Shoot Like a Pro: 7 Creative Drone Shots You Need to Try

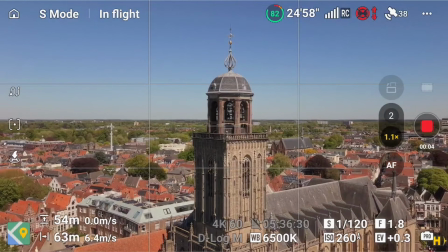(12:12)
And here I'm moving backwards and zooming in,
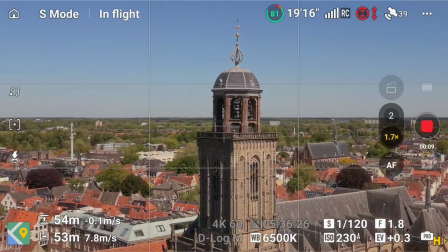(12:15)
and you can see how weird the background is sort of expanding while the church stays at roughly the same.
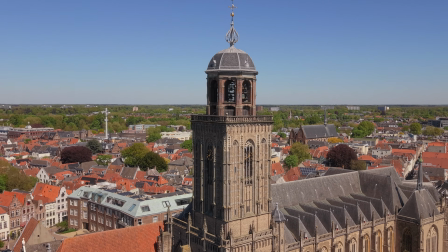(12:24)
And then this is what the final result looks like, which I think looks pretty sweet and pretty weird.
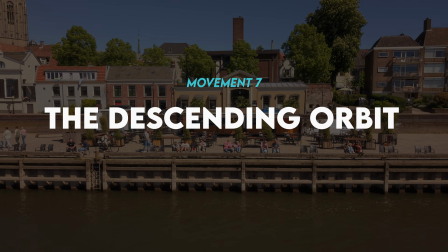(12:32) Get up on it and do, get up on it and do, my channel's thriving on its own.
I found this place behind me. I didn't even know it was there because it wasn't here last winter.
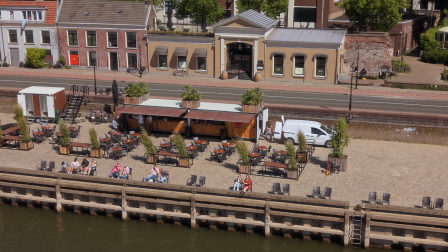(12:45)
I think they drove two seafaring containers here with a complete bar inside, but it looks pretty cool. So I'm gonna make a descending orbit around this to show off what the place looks like and to end up with the big money shot where the church is in the distance. You can see that it's a nice waterfront place, which I think is a great use for this type of stuff, right? You can make a general orbit, or if you do a descending or ascending orbit, it just shows you a little bit extra of the neighborhood while keeping centered on the subject.
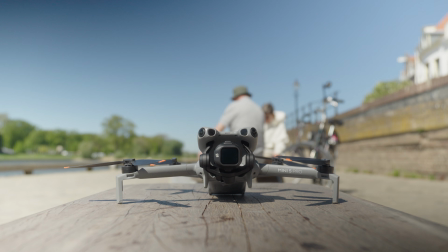(13:20)
So once again, Droney McDroneface is going up in the sky. You can see a little LiDAR there. Luckily, it's not too much to destroy my camera sensor.
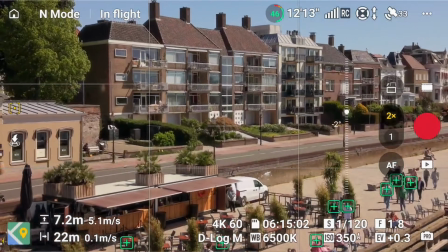(13:29)
And as we're up here, I'm going up, and you can see I am in tracking mode,
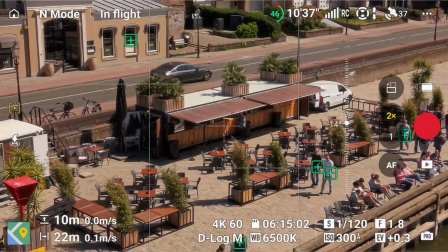(13:35)
as it wants to track all these 10,000 humans, but instead I'm dragging a nice circle or square around this place.
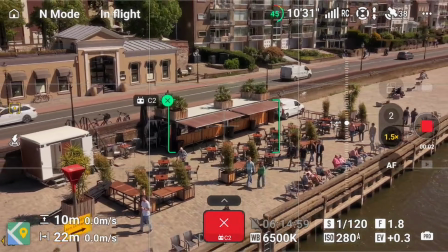(13:43)
Now for this shot, I thought this was too zoomed in, so I went to my normal zoom, and while you're in active track, it's not that difficult.
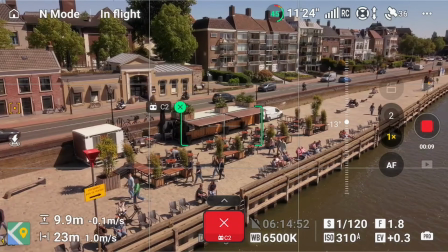(13:51)
As long as you push your right stick to the right, it'll start making an orbit.
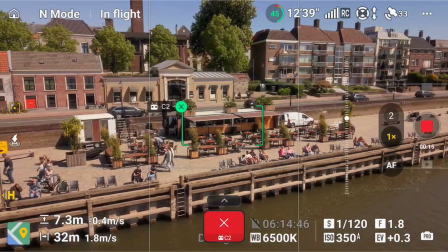(13:55)
And now if you pull your left stick downward ever so slightly, it'll make an orbit while staying centered on the subject,
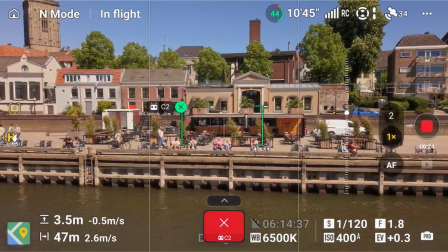(14:04)
and thus revealing more and more of the sky and the background. It's so simple, even a baby can do it.
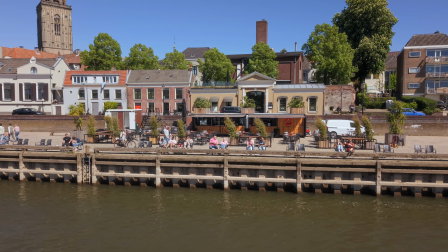Thank you so much for watching. Those were 7 drone movements. I wouldn't actually call it 7 drone movements, but 7 creative new ways of using your drone to get aerial footage that no other type of camera allows you to. And I really would like to see you practice with this. Did I miss anything? Do you think there are other drone movements that are within the advanced category that I haven't talked about? Please drop a comment down below. Tell me which drone movement you would like to see me teach you, but other pilots as well. And I'll go ahead and do that. And while you're at it, if this video is beneficial to you and if you learned something, then I would really appreciate it if you could subscribe to my channel. That way you will get notified by new videos teaching you things about flying cinema drones, but also FPV drones. And hit the like button. It helps me with the algorithm. Then I can make more videos like this and teach you more cool stuff. For now, I'm Ori, and if you want to keep watching, click this video because it will teach you something really cool. Adios.